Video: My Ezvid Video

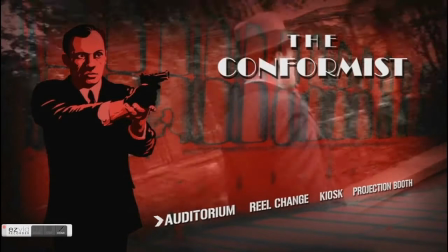4s
This is candidate
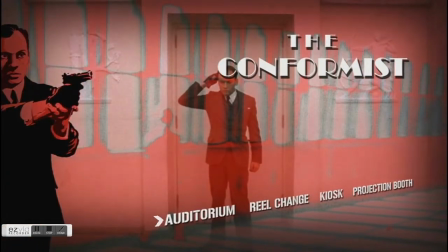8s
23003-867 for the module Cinemas of the World. The film sequence will be taken from Bernardo Bertolucci's Il Conformista, 1970.
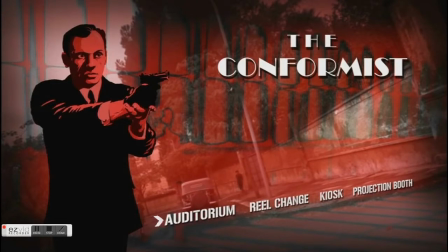17s
The sequence begins at 1 hour 18 minutes and 45 seconds and finishes at 1 hour 22 minutes and 43 seconds.
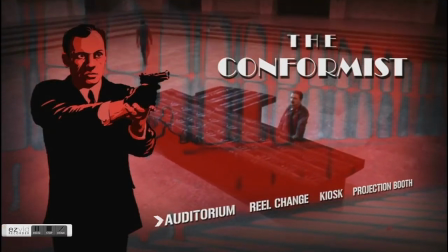25s
The mise en scène. Il Conformista is a film that follows Marcello Clerici and his struggle
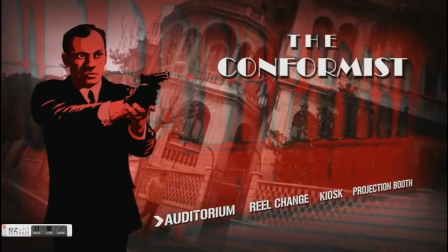31s
to repress his sexuality and childhood traumas in fascist Italian society. He joins the fascist secret police, and along with another agent, Manganiello, he must carry out the assassination of his ex-professor Quadri.
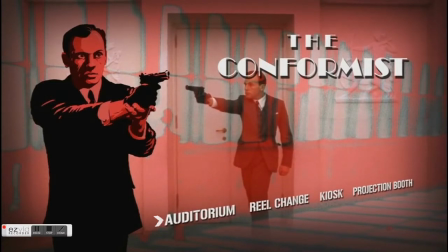45s
The sequence I am analysing is one of the final scenes before the assassination takes place, and is set in a Parisian dance hall.
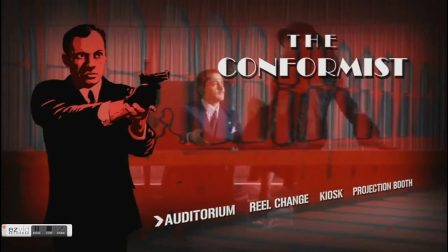53s
In this sequence, we are bombarded with a number of themes including sexuality,
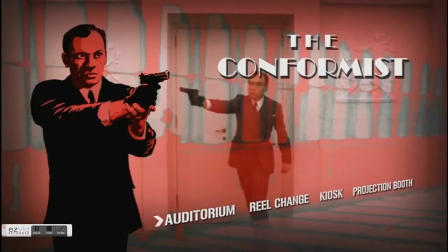59s
censorship, comedy, and perhaps most integral to the sequence is the use of light and colour to communicate conflict.
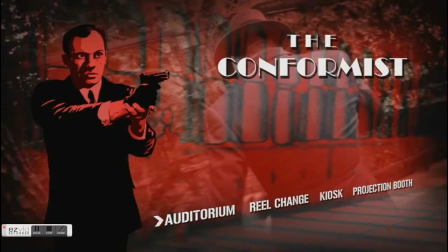65s
This sequence also focuses heavily on the contrast between men and women with regards to gender and sexual fluidity.
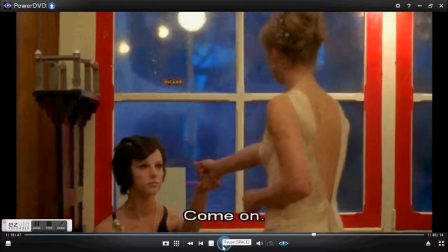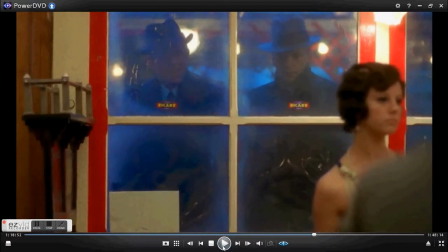82s
In this first shot of the sequence, we see the first example of Bertolucci's use of light and colour, as we are given a juxtaposition between the pairs of men and women. Inside the well-lit and warmly coloured dance hall, we have Giulia and Anna, played by Stefania Sandrelli and Dominique Sander.
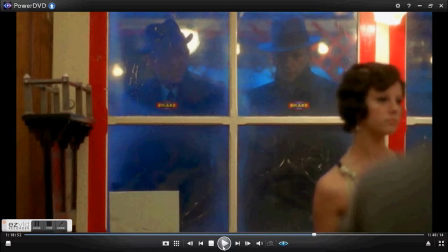100s
Outside, and shrouded by shadows of blue tint, we see Marcello and Professor Quadri, played by Jean-Louis Trintignant and Enzo Tarascio. As well as being a commentary of Europe's encroaching fascist march on France,
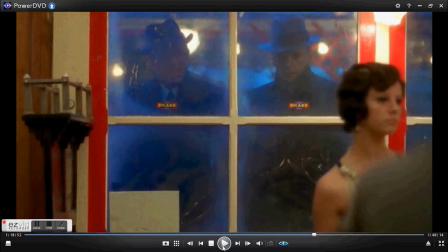115s
colour is also used to distinguish between the two atmospheres present in the dance hall. Most notably in this shot, we see the use of high saturation to accentuate the different tones. It should also be mentioned that Bertolucci went to great lengths to produce this consistent shade of blue in the exterior of the building.
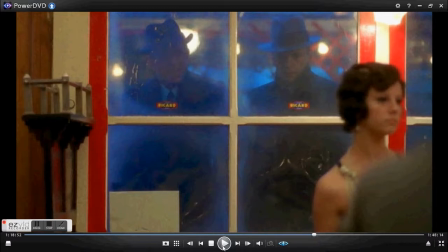133s
It is claimed in the book Making Pictures: A Century of European Cinematography that Bertolucci's cinematographer, Vittorio Storaro, covered the outside of the panes in blue filter paper. Looking at the position of Marcello and Quadri,
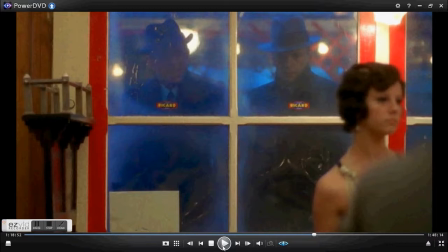148s
we see that they are purposefully framed in these rigid and angular panes which are reminiscent of fascist architecture. Their placement in these frames is contrasted to the way that Anna and Giulia smoothly walk out of the shot. It is our first glimpse of the subject of fluidity and how it differs between the sexes.
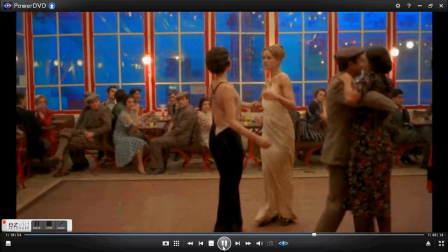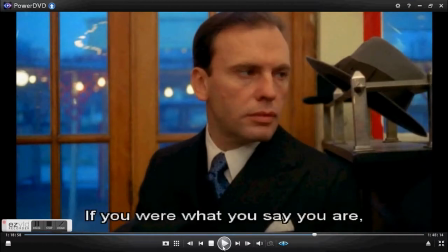175s
Here we have another comparison between the two pairs, as we see Anna and Giulia gazing intimately at each other. Then there is a cross-cut to a close-up medium shot of Marcello staring disdainfully at Quadri, before the atmosphere between these two becomes even more hostile.
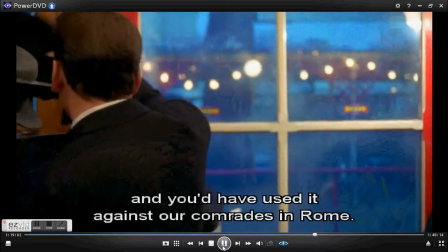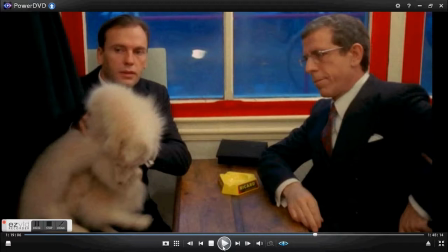198s
Marcello places his coat over the hat rack and uses it to hide and obscure himself in the corner of the bench. Marcello is also seen here removing the only warm-coloured article of clothing. This reminds us of the nature of fascism, which is to remove that which does not reflect its own styles and values.
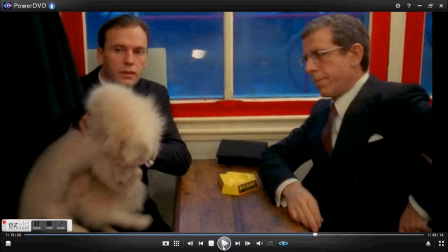214s
The camera is also at a slightly high angle, emphasizing Marcello's discomfort and vulnerability.
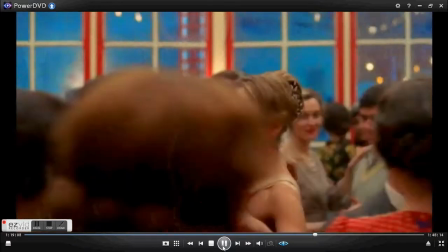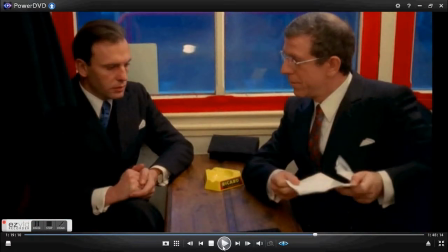226s
There is a constant cutting between these two clips of action, and is disorientating when it comes to establishing a pace. Bertolucci was actually asked in an interview for Sight and Sound, Volume 40, Number 2, whether he broke the action deliberately with his constant cutting, to which he replied that he simply made the film freely and did not do this consciously.